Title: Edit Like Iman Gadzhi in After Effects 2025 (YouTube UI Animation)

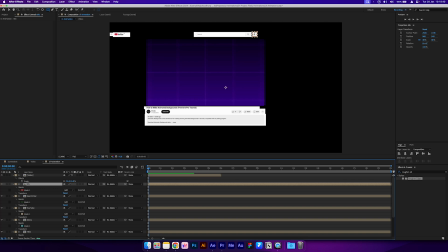248s
Now that everything is masked off, we can align all of our elements. I'm going to center the video to the middle of the composition.
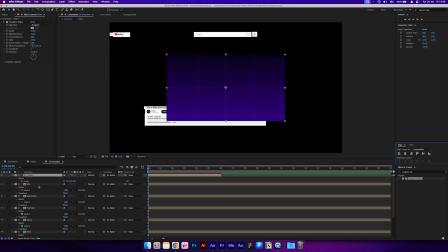255s
Use the align panel so that you can get it directly in the middle. Let's just drag this up a bit so we can see all the layers.
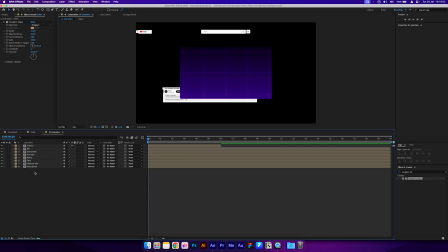263s
Hit U to close the layer controls. Then hold shift and select the description, channel info and title layers together.
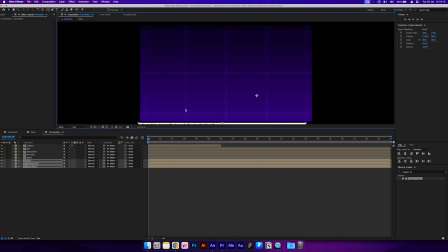271s
And just drag them beneath the video. You can place a guideline besides the video to help you.
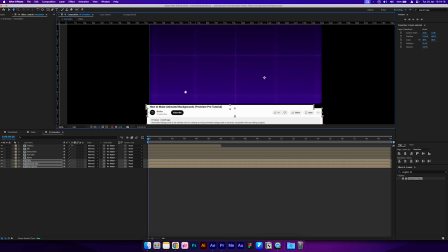280s
So something like that. We can drag another guideline to the other side.
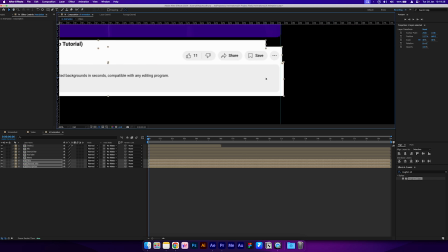287s
There's a bit of a gap here, so I'll just drag the layers over a little so that the gap is equal on both sides.
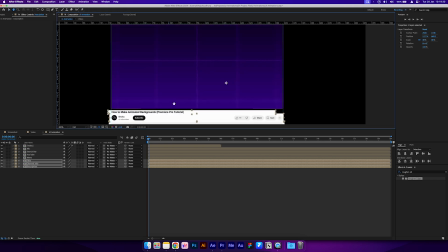292s
Now let's get the top row in place.
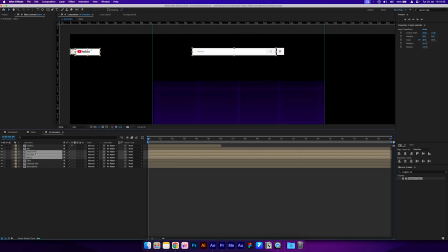295s
Select the layers whilst holding shift We don't want to move them individually yet, as it will mess up the vertical alignment.
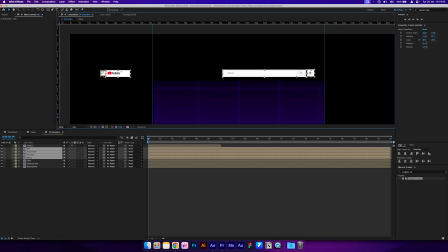302s
Let's just select that and drag it above the video. Make sure that it's aligned to the guidelines as well.
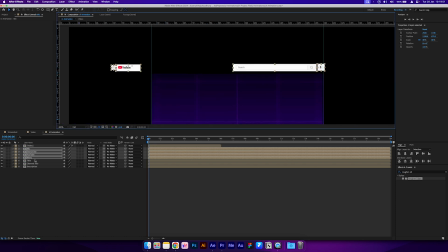312s
Now move the menu and the YouTube logo together to our other guideline.
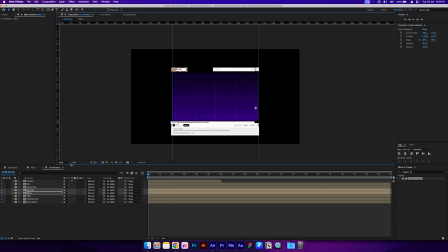320s
That's looking good so far. Let me just make this a bit bigger for you guys. Alright, now create a new solid.
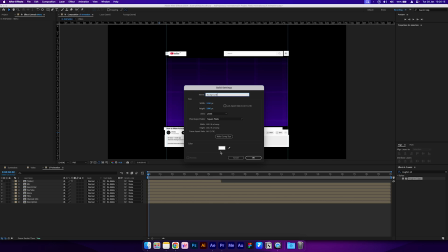328s
I'll name it background. And make sure the fill color is set to white. And just drag it to the bottom.
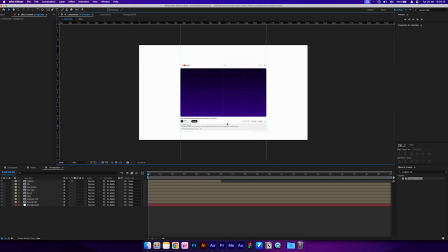336s
This is what we have so far. It does look a little off from the center, which was done on purpose so that the video will zoom into the frame perfectly. Let's do that right now. Select all the screenshot layers, make sure you don't select the background.
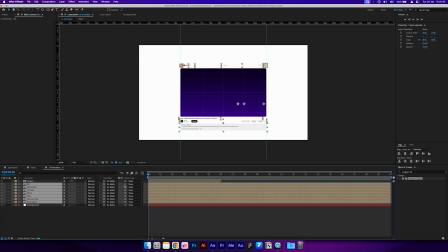351s
And under parent and link, drag the pick whip icon to the video layer. What this does is links these layers to the video so that if we scale it up, the other layers will scale up too. Alright, expand the timeline so we can see a few more frames.
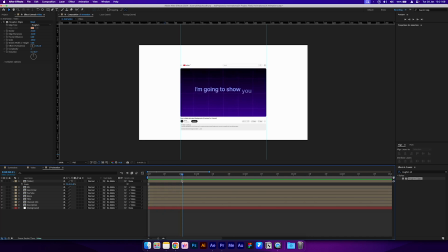370s
We don't want the video to start zooming in right away, so I'll go to about 20 frames and set a keyframe for the scale. Then we can go to 3 seconds and make the scale 102%.
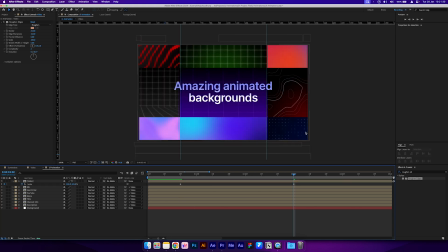385s
We're going to do 102 instead of 100 so that those rounded corners are not visible anymore. Then we can hit P and set a keyframe for the position at 3 seconds. Hit U twice to see both the scale and the position.
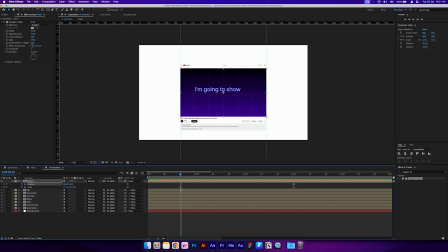399s
Now go back to our first scale keyframe and adjust the layers so that it's visually centered. It doesn't have to be accurate, just make sure it looks good. Something like that. And we can smoothen out this animation by applying Easy Ease. This is how it looks without it.
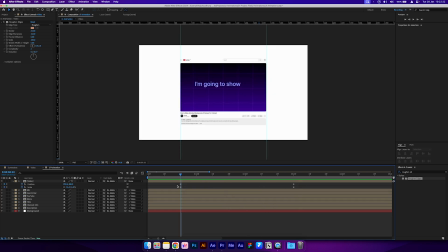418s
It's quite flat and boring. Select the keyframes, right click and then select Easy Ease. Go into the graph editor and adjust each one of the points to create a more fluid animation.
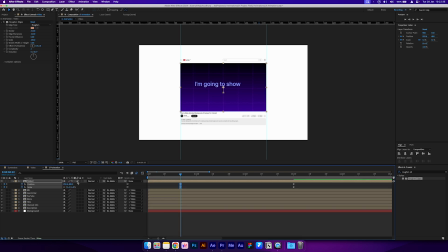433s
And we can also enable motion blur. This is how it looks with Easy Ease applied.
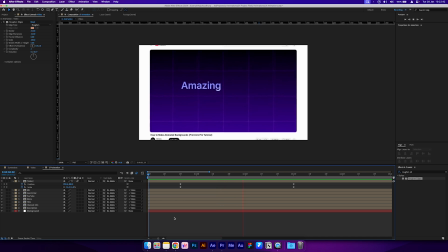440s
A lot smoother than what it was. It starts slightly slow, then speeds up and then ramps back down.
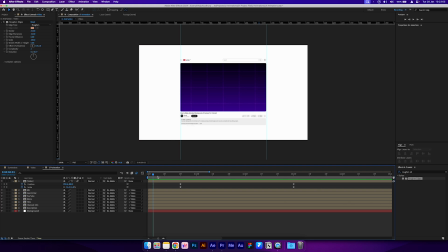448s
We can now start animating the UI elements. Just before it starts zooming in, we want all of the rows to be in the positions they're currently at. So select all of the screenshot layers and open the position control. Let me just scale this up a bit.
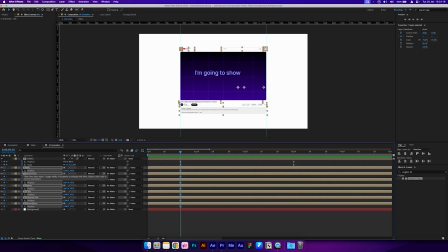463s
And then set a keyframe which should apply to each of the layers. Now let's go to the start of our timeline. I'm going to begin with the bottom rows. Select the description, channel info and title and drag them out of the view whilst holding shift.
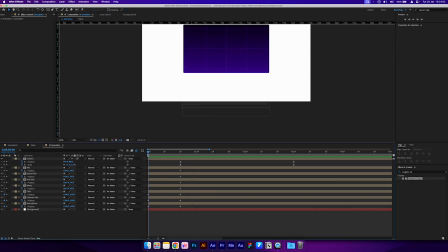479s
This is how it's looking at the moment. As you can see, it's as though everything is moving up together. But we want to give off the effect that each row is moving on its own.
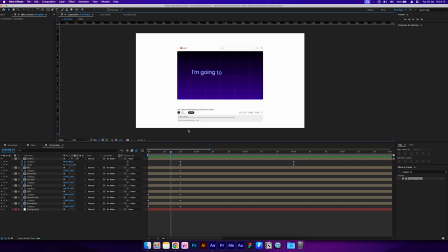490s
We can achieve this by going back to the start of our timeline and creating space between each row.